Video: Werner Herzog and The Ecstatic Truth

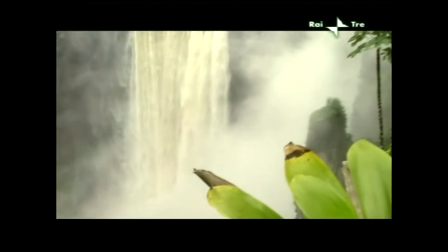0s
I'm going to show you three different scenes from Werner Herzog's documentaries and I want you to guess what they all have in common.
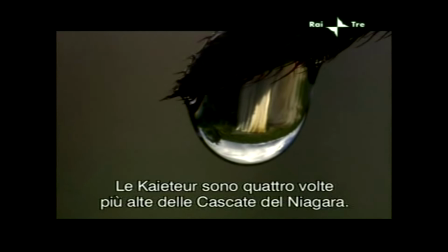7s
The first is from the White Diamond and this beautiful shot of a waterfall.
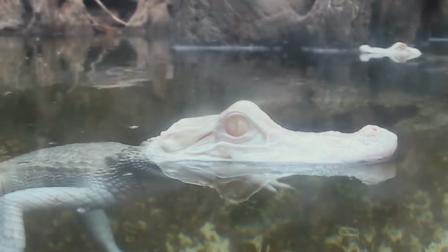11s
The second is the ending of Cave of Forgotten Dreams with these crocodiles that have been mutated from the radioactive water of a power plant.
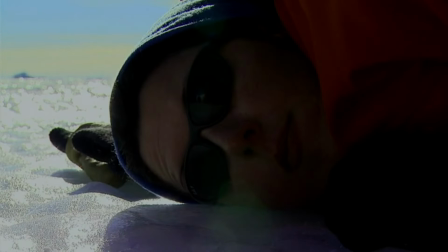18s
And lastly this scene of researchers listening to seal calls through the ice and encounters at the end of the earth.
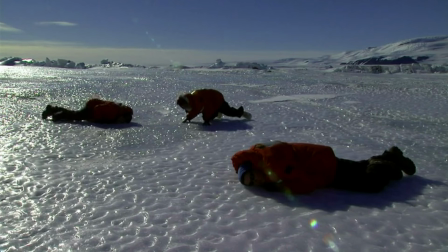25s
The answer is in fact these shots have been faked or staged in one way or another.
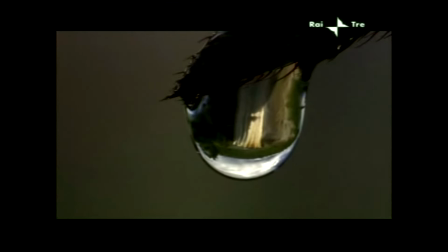30s
The droplet in the first clip is a glycerin shot to better refract light.
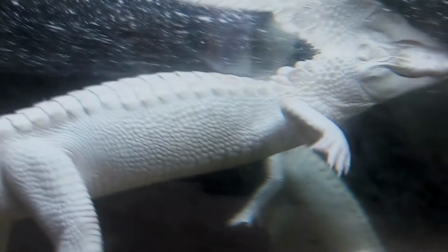35s
The crocodiles are naturally albino alligators from Louisiana with no radiation in their
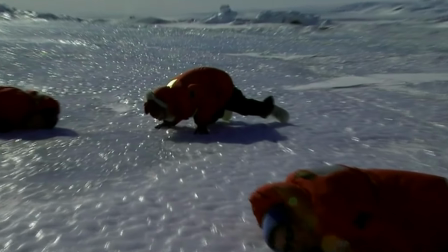39s
enclosure and the final scene was directed by Herzog with the sound added in post-production.
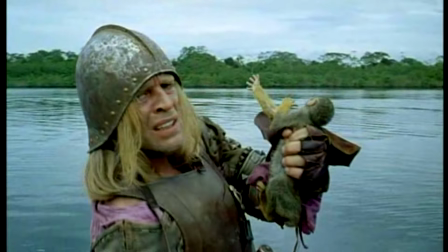45s
Werner Herzog has always been an interesting filmmaker to me, not just because of his films reoccurring themes of man-verse nature and obsession,
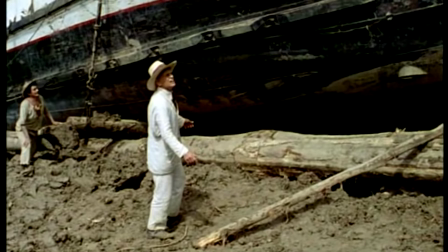52s
but what really interests me is his use of less traditional documentary filmmaking techniques and utilization of fabrication and rehearsal.
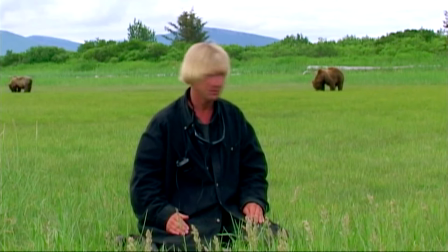60s
Whilst on a surface level, it seems easy to place his films under the docudrama genre,
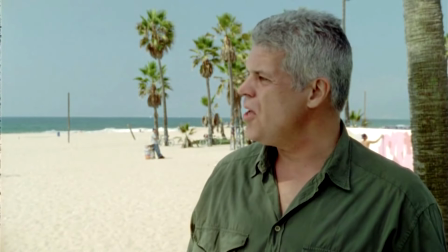66s
the fact that the recreated scenes aren't intrinsically obvious makes us different altogether. Even Herzog himself has called his documentaries feature films in disguise.
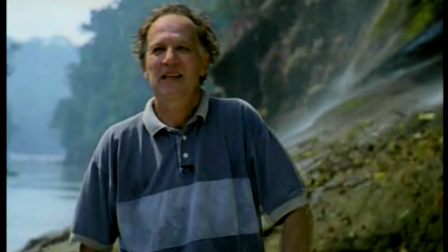74s
The frequent use of invention in his docos is what Herzog calls the Ecstatic Truth, which he explained the principles of in 1999.
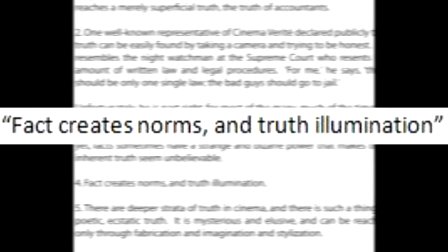83s
Some of these including, "...facts create norms and truth illumination, and that a poetic,
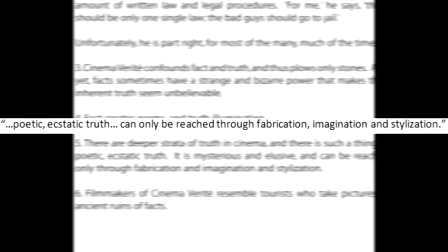88s
ecstatic truth can only be reached through fabrication, imagination, and stylization."
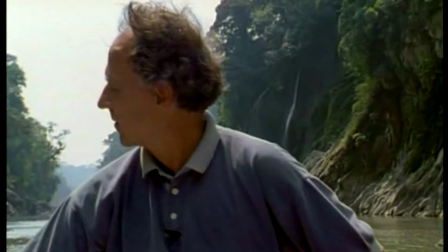94s
Herzog rejects pure fact for narrative and visual poetry. In short, he lies to tell the truth.
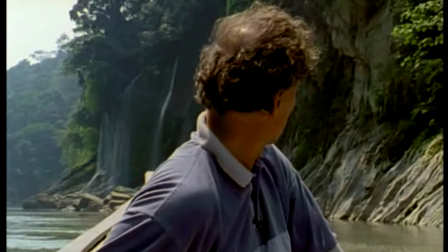102s
So how does this ethos work in Herzog's documentaries?
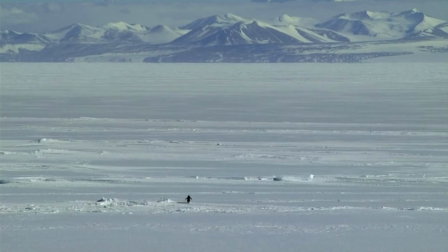106s
Although Herzog's films often feature massive landscapes and the ferocity and beauty of nature, his films are more interested in the human side of the story.
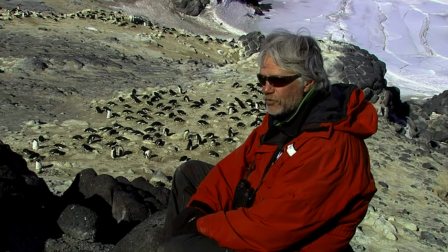115s
Unlike most nature-focused docos, where people are used to tell stories about the bigger picture, Herzog uses the bigger picture to tell stories about us.
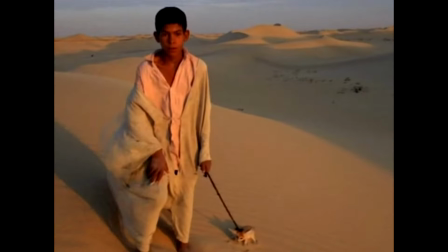124s
Landscapes are often the forefront, which while distancing us from the humanity of his stories,
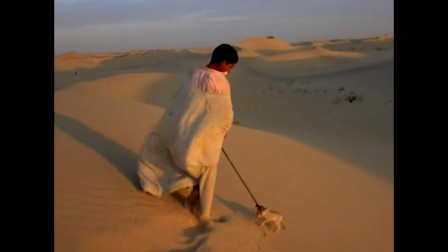129s
it also allows us to be more introspective and observant of the people in these films.
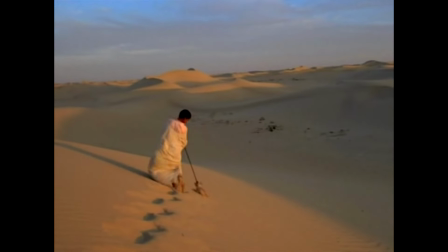134s
Herzog will often use staging combined with the environment to create occasionally unsubtle visual metaphors,
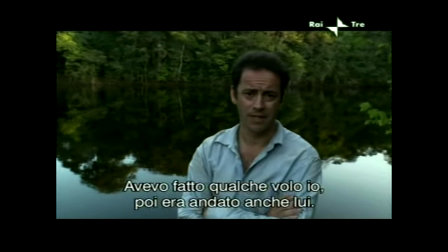140s
emphasising what a subject is saying, such as this scene from The White Diamond, where Graham Durrington is awkwardly placed next to a river,
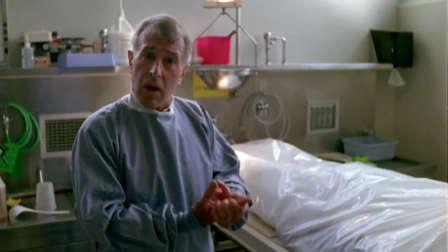147s
reflecting on death on a reflective surface. Another type of staging Herzog frequents in is scripting and rehearsal.
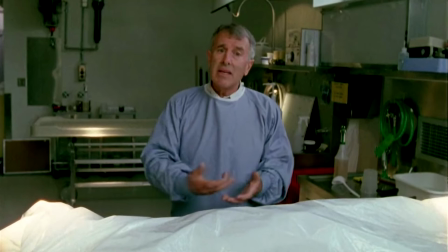155s
Not only in some cases will he write dialogue for his subjects to say,
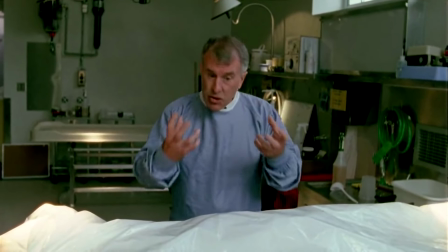159s
but he will even incorporate multiple takes of an interview or stage scene until he is satisfied.
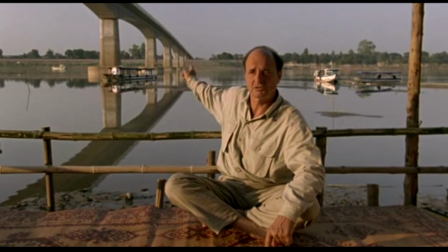164s
This is usually done for narrative purposes, as a way to deliver exposition to the audience without the use of voice-over.
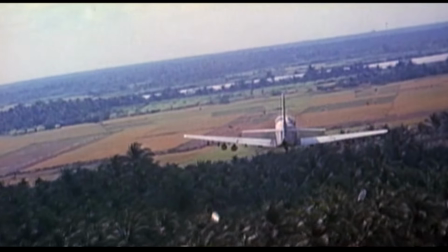172s
But Herzog has also written people's descriptions of events that have happened to them.
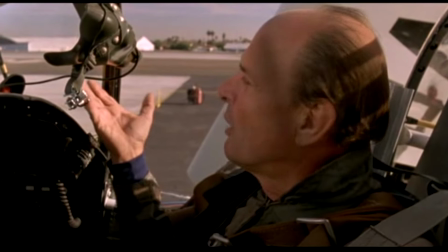176s
Not changing the events, mind you, but creating a more engaging and poetic dialogue for the audience.
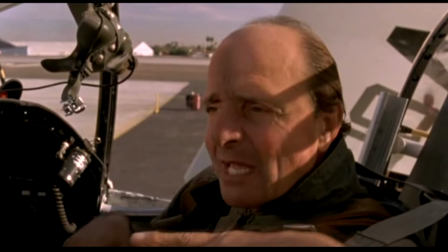182s
While this does seem like an inherently lazy way to deliver information to the audience,
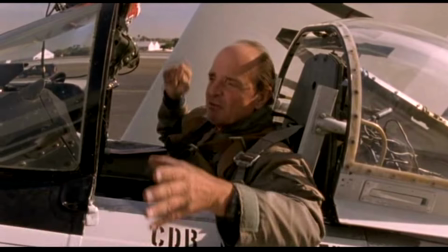187s
Herzog exploits the fact that his subjects aren't actors to find something real in his fakery.
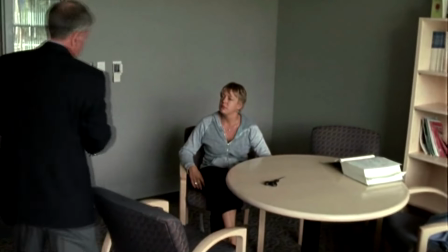193s
Let's watch this same from Grisly Man.
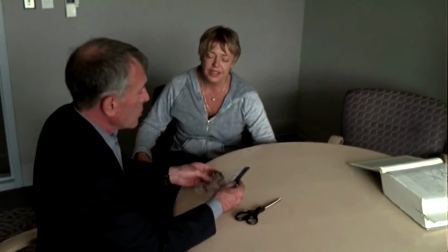198s Jewel, I apologize that this wristwatch is still in an evidence bag.
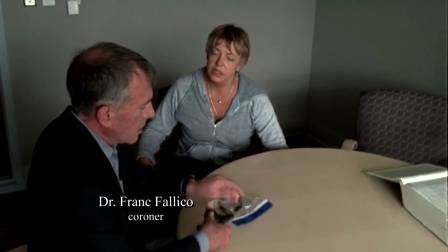206s However, I want you to have this watch. I think that it is important that you have it.
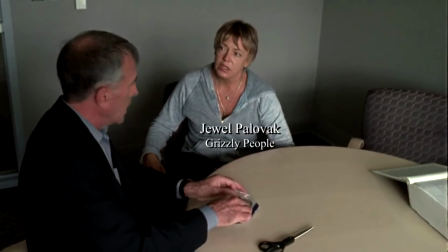213s You knew Timothy for a long time. My understanding is that you lived together for three years.
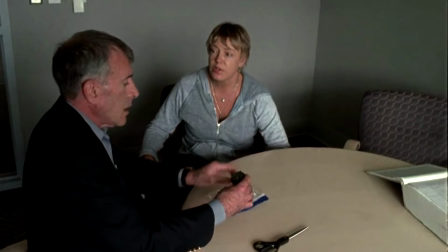219s You were very close to him. Yeah, he was my boyfriend for three years. he was my boss, he was a lot of things to me in 20 years.
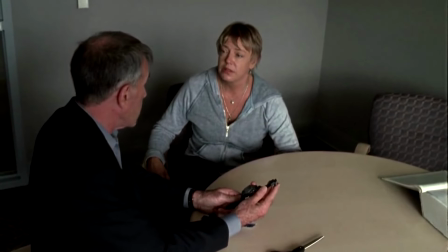227s Yeah, I understand that and that's the reason I want you to have this, this really should be yours.
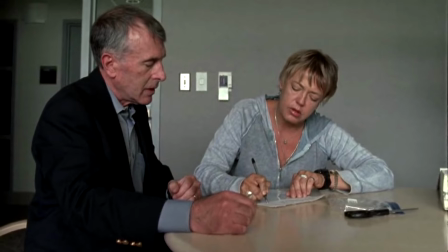233s
An obviously staged scene, it's done to show the relationship ex-girlfriend Jewel Palabach has of the film's main deceased subject, Timothy Treville.
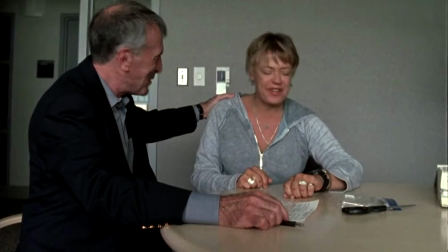241s
It feels unnatural to rehearse, doesn't it?